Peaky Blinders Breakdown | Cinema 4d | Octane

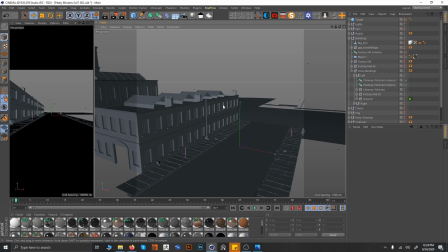4:09 I saw the buildings when I was making them, and they were like quite some of them were like quite tall, some of them were like quite small.
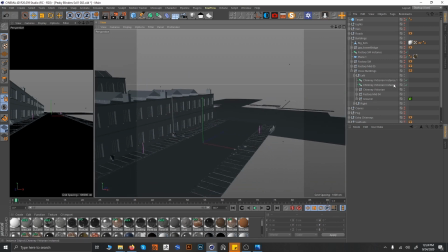4:16 So I thought of going with this kind of building look. So I added buildings, sorry, so and some of the chimneys and everything.
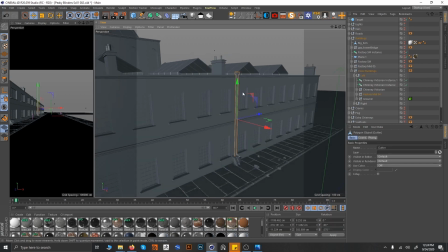4:25 All the models which you are seeing, like this gutter over here and these chimneys over here, there are separate models.
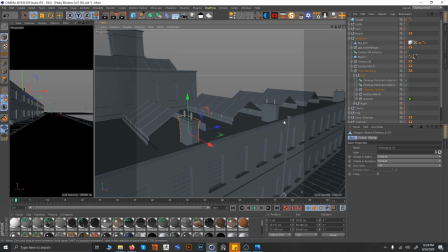4:33 These are not a part of the building. I managed to gather them from different websites.
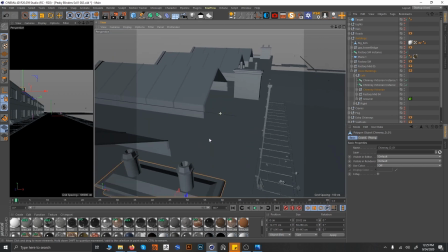4:39 I made some of them. These are the some of them are the made assets which I did,
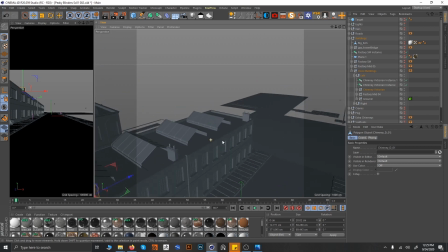4:45 and then I aligned them together because it's very difficult to find a particular exact theme
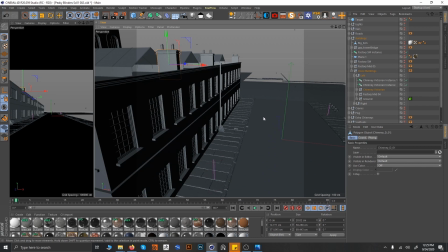4:53 of the model you are looking for, exact century of the model you are looking for, and exact all the same things to be there.
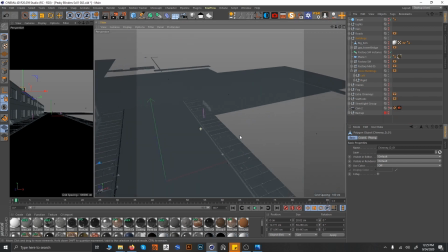4:59 So I just cheated a little bit and found the models here and there and made some of them and made some displacement maps to create this geometry.
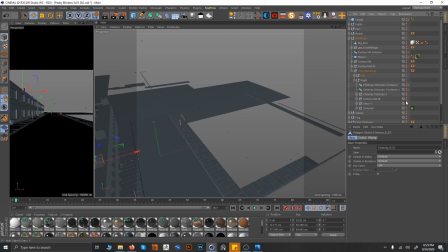5:09 And right now this is the right side,
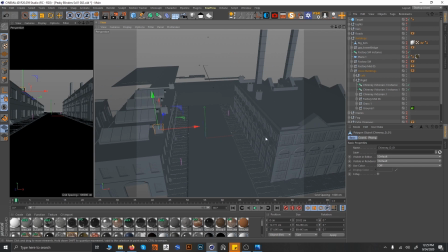5:12 because I didn't want it, already the geometry is so high, I didn't want things to be go pretty much more steep. So what I did was I created instances of the chimneys. The more instances I could have created, like anywhere I could create instances, I did.
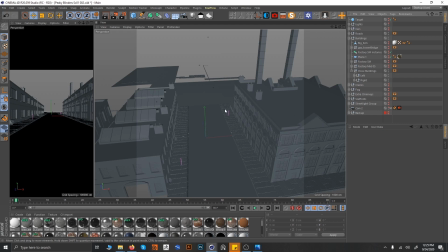5:27 The buildings I didn't want to do that because I don't want the same buildings to repeat. I just wanted some random buildings.
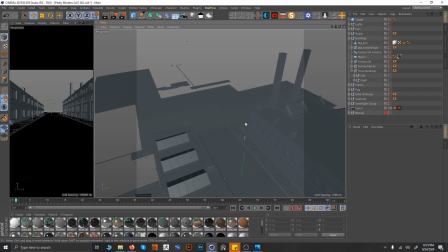5:34 I know that this will take huge, what you say, VRAM and slow down the viewport, but I was willing to take this risk because I wanted some variation in the scene.
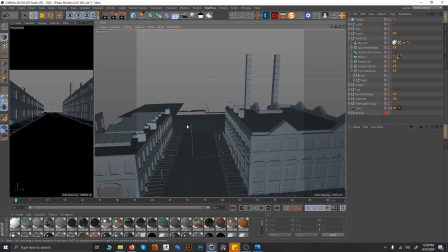5:45 I don't want things to be quite similar everywhere.
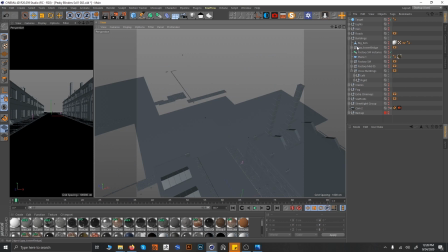5:49 So coming back over here, what I did was, I will show you another building.
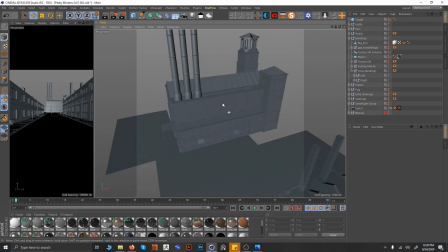5:54 I arranged this building. This was the kit bash from the industrial scene, and I added some buildings over here.
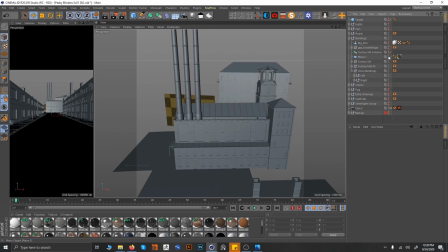6:02 And this plane I will just hide right now. Sorry. These are the buildings. I arranged them in a pattern so that this camera, which is, I will show you,
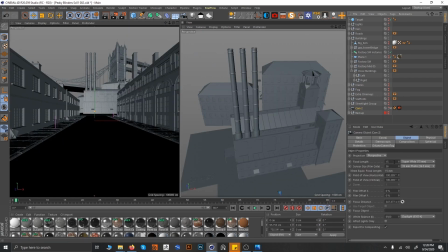6:16 this camera which is set to 15 mm, because I wanted a wide scene. I wanted to have a grand kind of look going on. I didn't want it to have a very narrow depth of field and everything. So I created a whole big scene, whole wide scene, so that people can browse things.
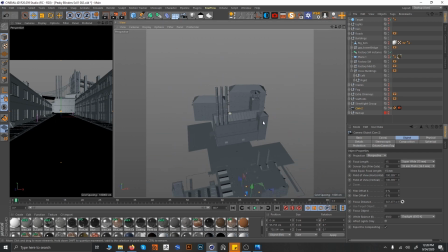6:35 They can see, yeah, what's going on in the whole scene, and they can have many more things to see. So this was the way I did, and this is the bridge. Again, this bridge is freely available on Sketchfab. There are things I will tell you how the textures I made, all of the textures I made myself.
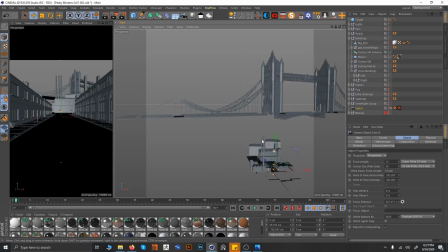6:54 There are things which I did myself in this to make it more better, because obviously you won't find, that's what I told you, you won't find the exact models everywhere. The ones you want, you won't find the exact models, and if you find them, they will be quite expensive. So this was the zero paid out thing I did.
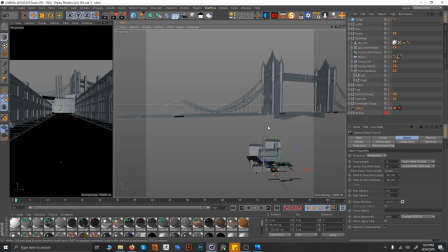7:13 Like, there is nothing which is like quite expensive, and it is like almost free.
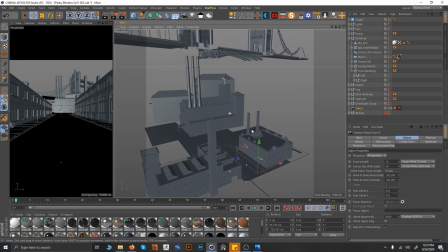7:17 Things which are paid are like very like the kit bash.
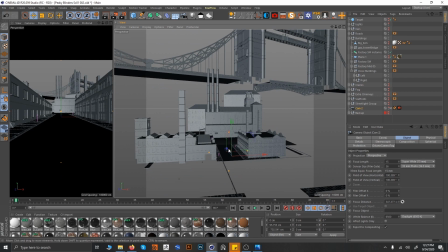7:23 I just didn't purchase this for this particular scene. I purchased this for some other projects which I've been doing, so I used those in this.
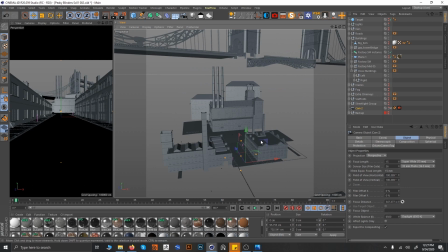7:31 But many of the building, like these two buildings, this bridge, are free, so you can just play with the buildings.
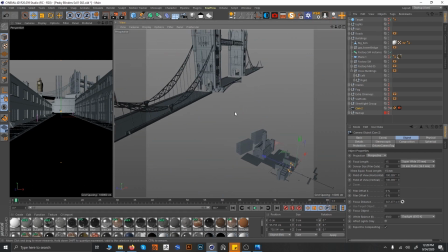7:39 You can see which building suits you. You can just try the whole scene which I am providing you with, or you can just create your own scene with this. So you can see over here like how the building is arranged in a manner.
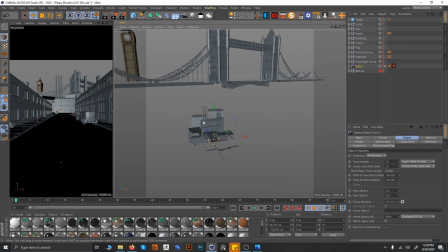7:55 So coming back to the cars I did were like this.
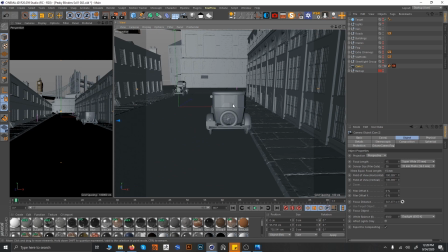8:02 These are the two cars, because in Peaky Blinders, which I saw over there in that era, 1990, 1920, 30s,
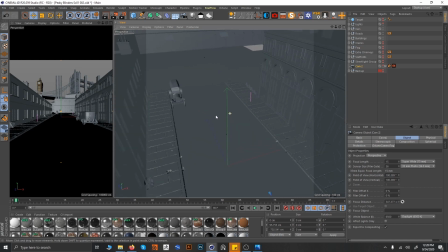8:09 these Ford T model and A model used to be very popular that time. This is the Ford A model and this is the Ford T model.